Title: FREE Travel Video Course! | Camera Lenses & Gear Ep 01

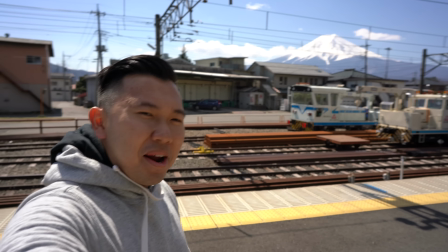4:06 This is great for vlogging as well because it's wide enough to capture you as a character and a subject and showing the surrounding that you're in.
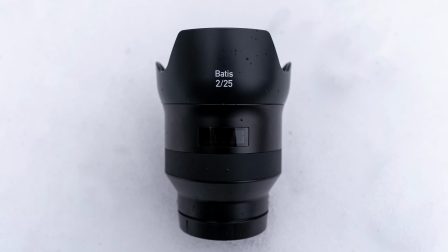4:13 Moving on to the next lens, the 25mm F2. This is a standard wide angle lens.
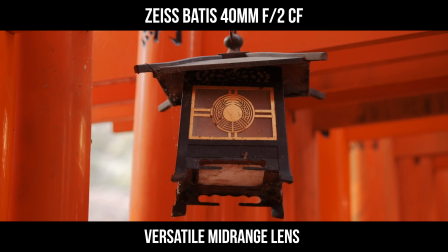4:19 It's not as wide as the 18mm so it doesn't distort the perspective as much.
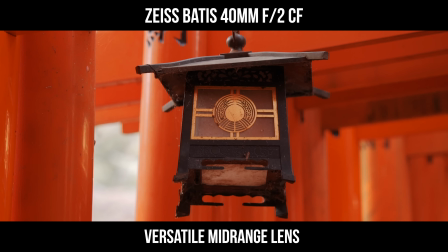4:24 Moving on to the 40mm F2. This is a mid-range lens that is incredibly versatile because of its close focusing capability.
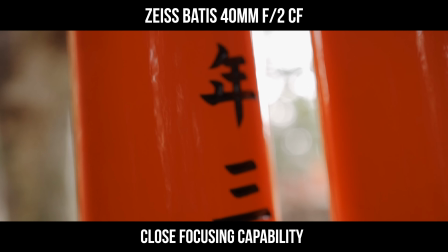4:32 Now, not as close as a macro lens but you can still get close enough to an object and focus on the details.
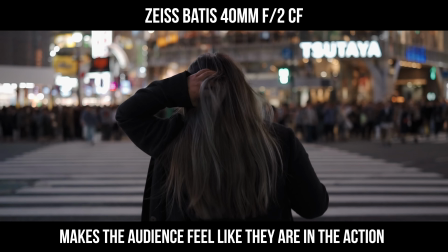4:38 Some would say this focal length is closer to what a human eye can see compared to a 50mm, so the 40mm feels more natural.
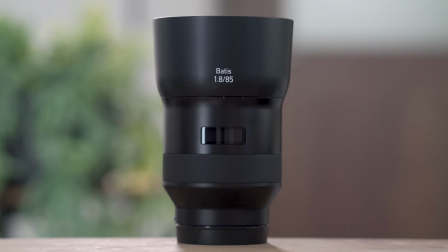4:46 It puts the audience in the action, seeing what you're seeing. Moving on to the 85mm f1.8, a short telephoto prime lens.
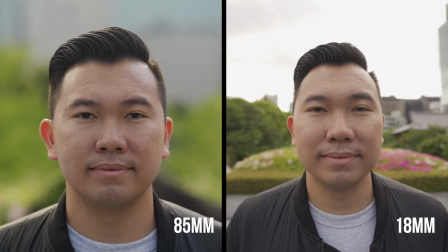4:54 This is a very popular focal length for portraits because it's the most flattering on human subjects, especially on their faces, as opposed to using a wider lens and getting up close to them.
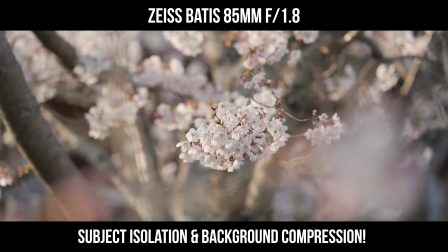5:05 It also makes what you capture seem a lot more interesting.
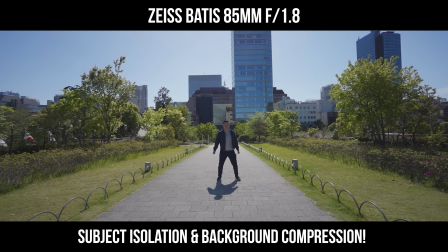5:08 For example, with a wider lens, you could be capturing an uninteresting scene with lots of clutter and mess in the background that can be distracting for the audience.
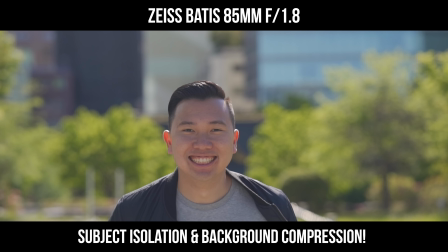5:16 But with an 85mm, you can separate your subject from the background and direct the audience's attention to the subject while blurring out the mess.
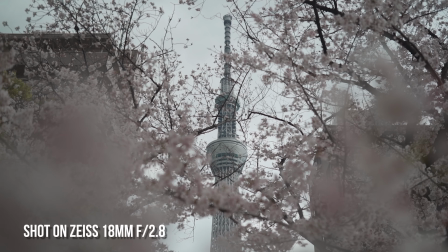5:25 Another reason to use an 85mm is the compression it gives off.
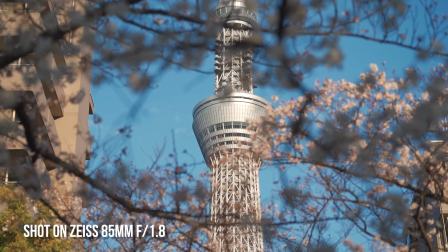5:29 It makes the background and the main subject view not too far away from one another.
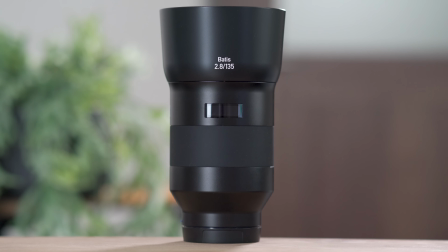5:35 And lastly, the 135mm f2.8.
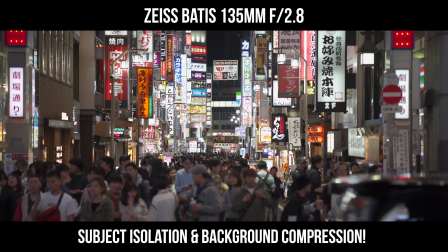5:39 This is a longer telephoto prime lens and it shares a lot of similar characteristics as the 85mm.
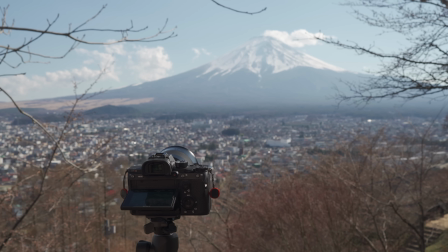5:45 I personally have been using it to get shots of things that are too far away, things I cannot get physically close to.
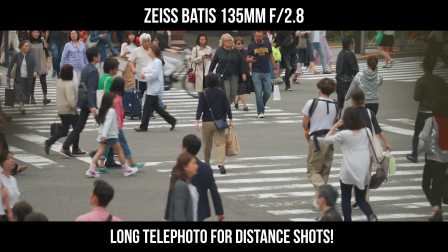5:51 The 135 also allows me to be unobtrusive when capturing subjects and their natural reactions from a distance.
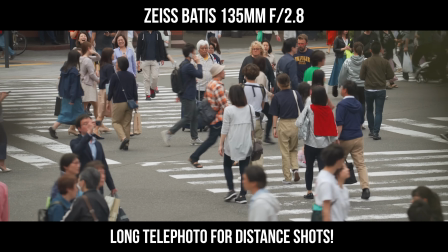5:57 Again, you don't need all five lenses.
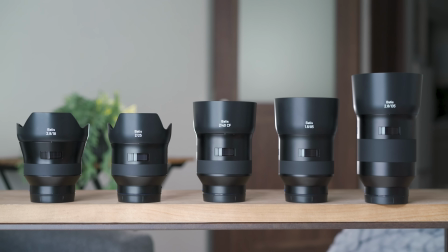6:00 I have them for this trip to demonstrate to you what kind of results they can produce all you need is just a minimum of two lenses and these
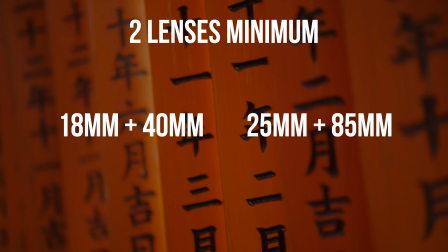6:07 are the pairings i would suggest 18 and 40 or 25 and the 85 and feel free to add the 135 to either of these setups
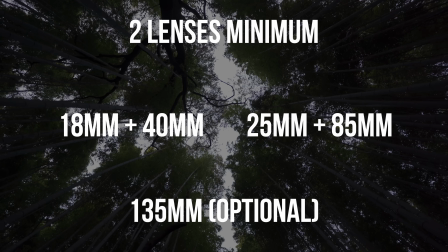6:14 if you know you need the extra distance for example if you're shooting an event or a show that you know you cannot get physically close to moving on to
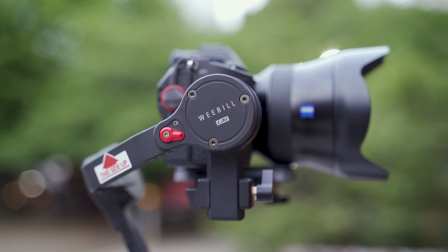6:22 the rest of the accessories the ziyun weibo lab this is a three-axis one-handed stabilizer that we will be using a whole lot
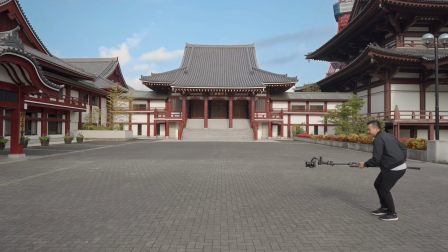6:29 on on this trip. This allows us to capture smooth and steady footage and add movements to scene where there aren't a lot of movements to begin with.
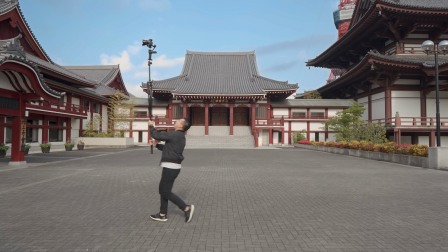6:37 Honestly, a gimbal can replace a lot of the other filmmaking tools that we would wanna bring that we would otherwise have no space for, like a tripod,
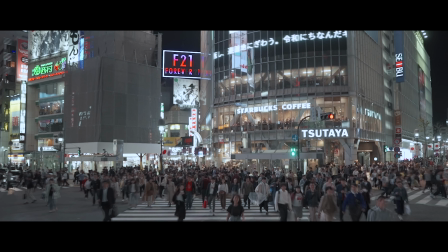6:45 slider, and jib. I'll have a whole dedicated section on using gimbals in part four of the series.
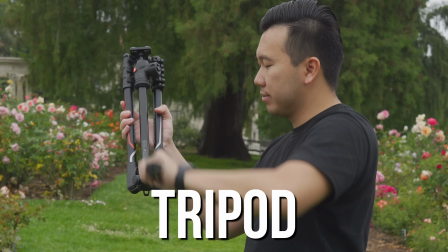6:50 Moving on to the tripod. We are using the Manfrotto Be Free on this trip.
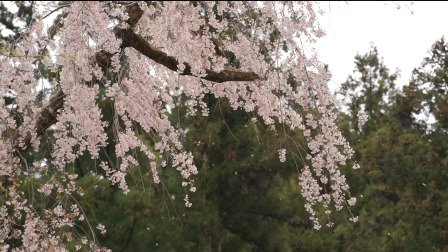6:56 Now, depending on what you wanna capture and your style of filmmaking, the tripod may be optional.
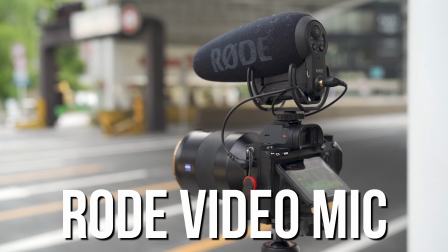7:01 Some would prefer locked off shots like this and let the subjects in the scene move. I personally like doing time lapses, so having a stable tripod is a must. An integral part of any film is the sound, so the audio solution we'll be using on this trip is the Rode VideoMic Pro Plus.
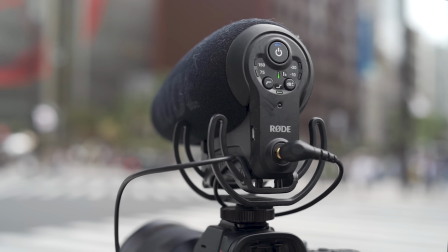7:19 We can show off the pretty scenery all we want, but to elevate the feeling and really make the audience feel like they're there with us is by having the ambiance of the location.
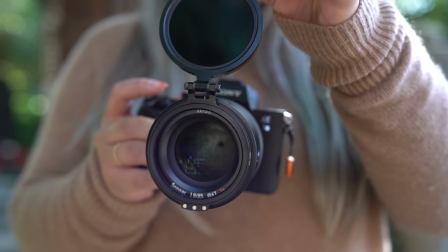7:27 So spend some time to capture this sound as well. Moving on to the last set of items, ND filters.
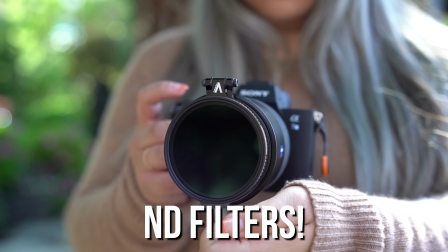7:34 Now these are optional, but highly recommended.
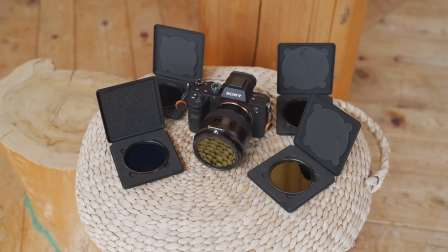7:36 I will go over these in great lengths in part three of the series, but essentially these are like sunglasses for your lenses. ND filters help you maintain the correct settings when shooting videos and help make them look more professional. Don't forget, this is just one of my five part series to modern day travel filmmaking. You'll find the rest of the videos by clicking up here for the playlist or finding a description box below. Thanks for watching, guys. I'll see you guys in the next video. Peace.